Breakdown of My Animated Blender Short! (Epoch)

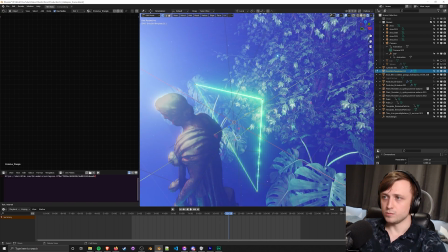489s
These are basic objects, if I go into edit mode, with individual vertices, just point 1, 2, and 3,
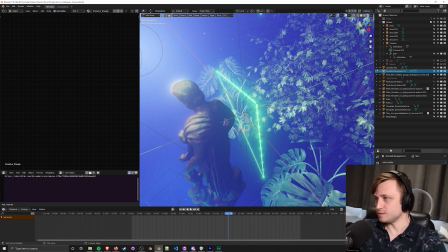496s
and the modifier stack is pretty simple, something that you might expect.
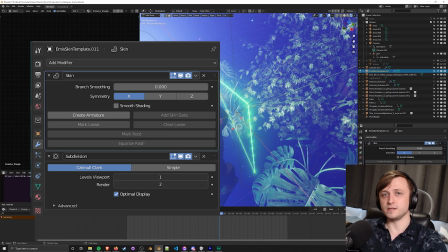500s
There's a skin modifier, which is basically giving us thickness around the edges and between the vertices, and a subdivision surface modifier, which is smoothing that result, because if it was just a skin modifier,
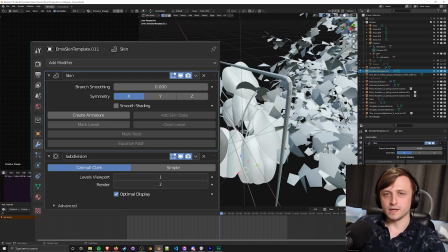509s
it'd be a rectangular shape going across the edges, but the subsurf rounds it out. And the way that we can change the thickness of the skin effect going around the edges is by going into edit mode,
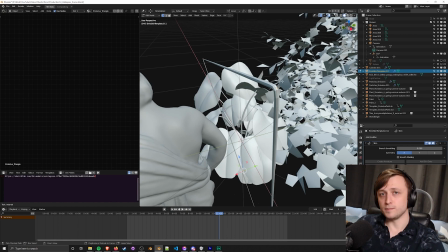519s
selecting the vertices, then pressing Ctrl+A, and then move the cursor further away.
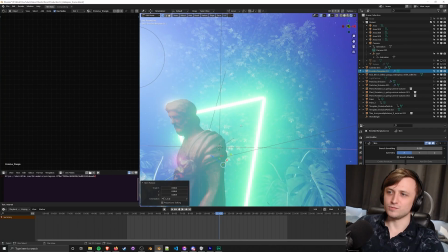524s
You can see it thickens it out. So if I make this really large, then go back into rendered mode, then we have this really thick shape going on behind Asclepios.
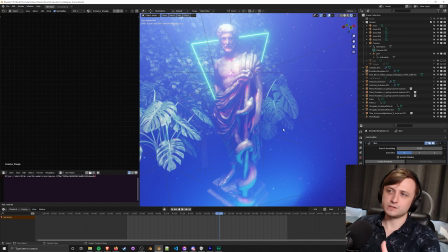532s
So another note I want to make about cool lighting is that when we're looking at a subject like this, sure, rim lighting would look really cool, but that's not the only way to get cool looking lighting.
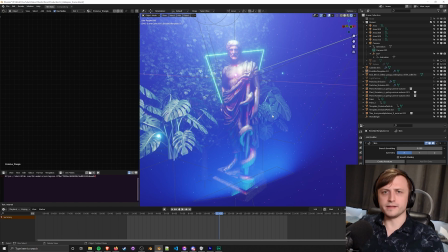541s
Having an underlight, I don't know what I would call it, but kind of like a lower light that's kind of pushing up with a different color onto the object can provide a lot of depth,
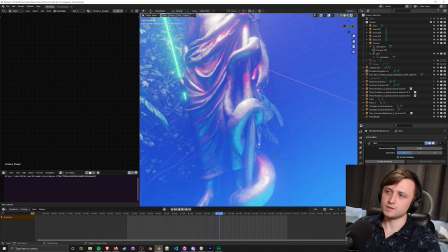549s
because as you can see, we have all these contours going around the statue, and having this lower blue light kind of adds a different color to the base of those areas.
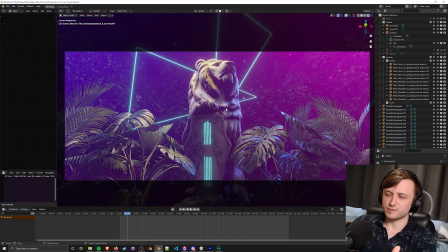557s
All right, we're moving over to probably one of my favorite scenes, just because it's got my quintessential colors going on, the blue and the purple, and this lovely kind of lion statue going up.
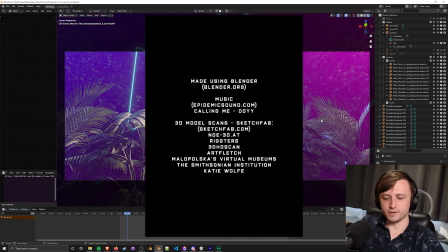566s
But just as a side note, I left all of the credits at the end of the video for the short, and in the description of that video,
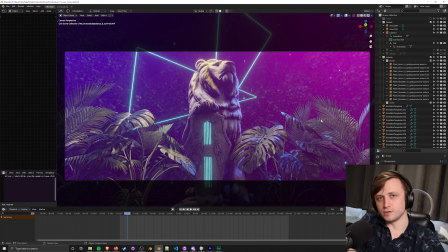572s
there is a link to a blog post on my website where you can find all of the individual links to all of the different models of the different scans that were taken from Sketchfab to compose these scenes. So let's talk about the foliage or the vegetation.
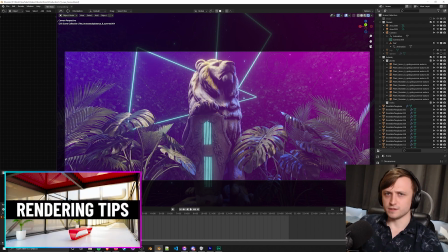584s
If you watched my rendering tips video for cycles, where I had that kind of interior architectural scene,
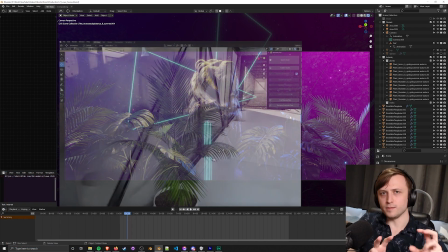590s
you'll notice that I mentioned something about the plant pots that I put in there for a bit of nature.
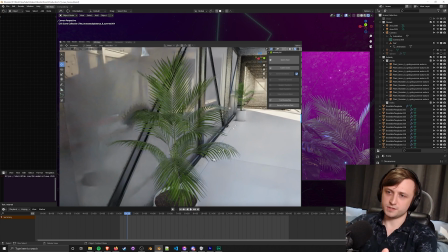595s
So these objects come from the same pack,
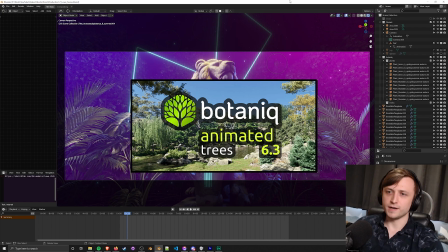597s
which is Botaniq. I've actually been really enjoying using it because the variety of options that it has and the variety of models that it has is quite amazing.
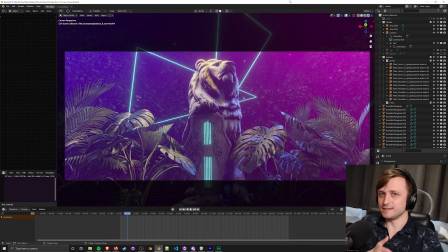604s
And I really liked how they worked both in cycles and in eevee. So the transparency just worked perfectly fine for these objects. I just needed to throw them in and I thought they looked good enough to use. I really liked adding these trees at the back because, again, thinking about big, medium and small shapes in the scene,
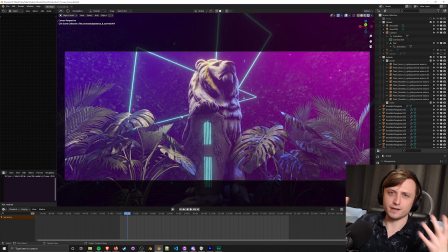619s
this kind of added a nice, almost fractal-like pattern of high-frequency details behind the subject,
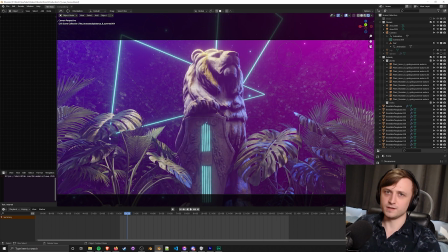624s
which was quite contrasted by these larger vegetation shapes out in the front, which are more likely to react with the light because they're closer to the camera, closer to the subject. So as the light moves across the subject, we can see it kind of moving across the specular shapes that are on the surfaces of these plants.
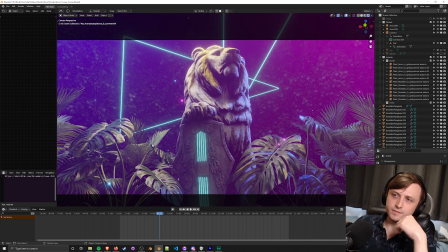638s
One thing that a few people have pointed out is the kind of depth that's provided by the emissive particles in the scene.
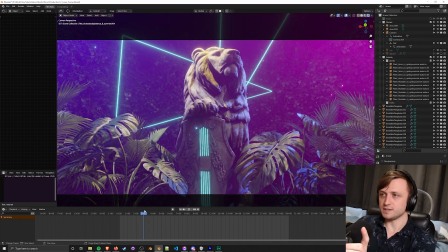644s
So as we're moving across, if you look carefully, you can see that there are two types of particles. There's a blue one and a pink one.
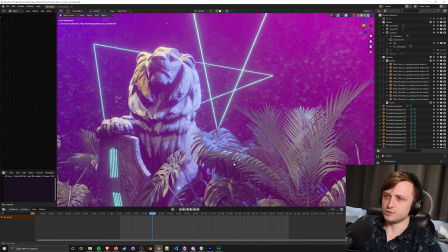650s
And I don't know if anyone actually noticed this during the short, but they're not the same shape.
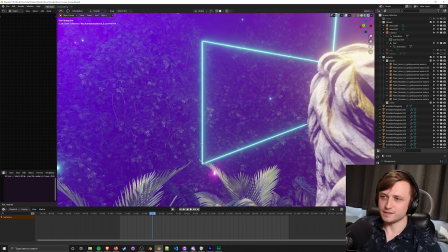655s
Let me see if I can capture one of these fireflies in midair. Let's zoom in a bit here. Alrighty, here we go. If you look carefully, well, you don't need to look carefully, I've zoomed in, but it's a plus sign. Now, why is it a plus sign?
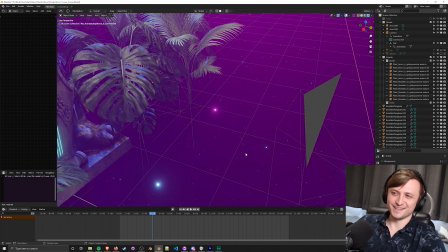666s
I don't know. I just liked it. So the blue ones are round and the pink ones are plus signs.
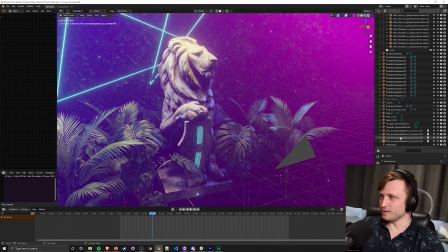671s
But how is this done? Well, if I can kind of decipher my very messy outliner here, I have template emissive particle objects.
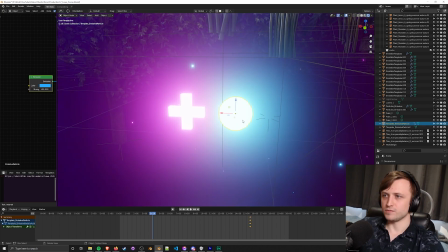680s
So they're kind of off to the side here. We have the original sphere and the original plus sign.
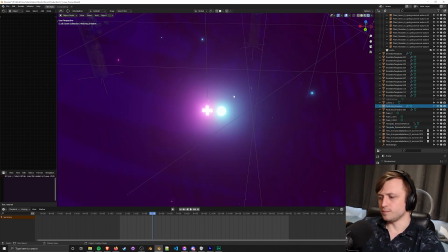684s
And then separately, I have objects which are basically cubes, although I need to make these selectable in the outliner.
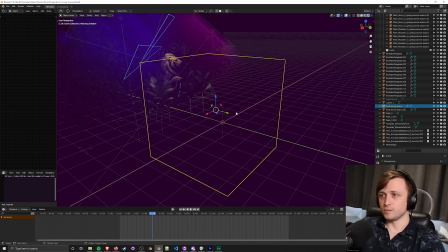691s
So if I choose one of these, you can see that it's actually just a cube going on. I try and make sure that it's always containing the camera. So it doesn't exactly matter where the cubes are,
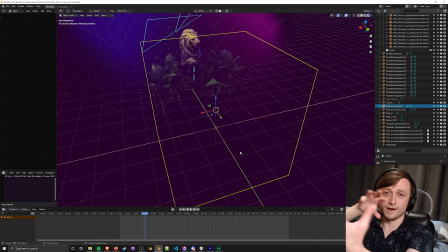701s
just so long as there's enough of the volume around the camera so that the particles that are scattered are going to be in front of it. So when it moves, we can get a good sense of depth because the particles further away will move at a slower pace.
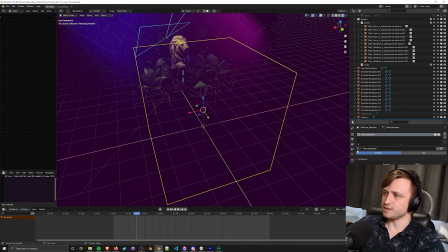713s
But I can check the particle settings on this object here. You can see that it's set to emitter. We have a number that's put in.
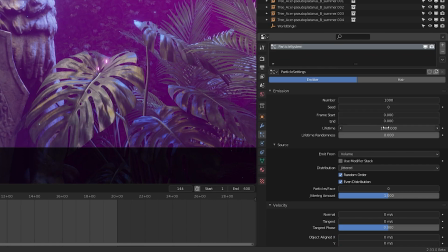720s
The lifetime I've set to 1000. And the frame start and end values are 0. Basically, I just wanted objects to be scattered and to exist for the entire lifespan.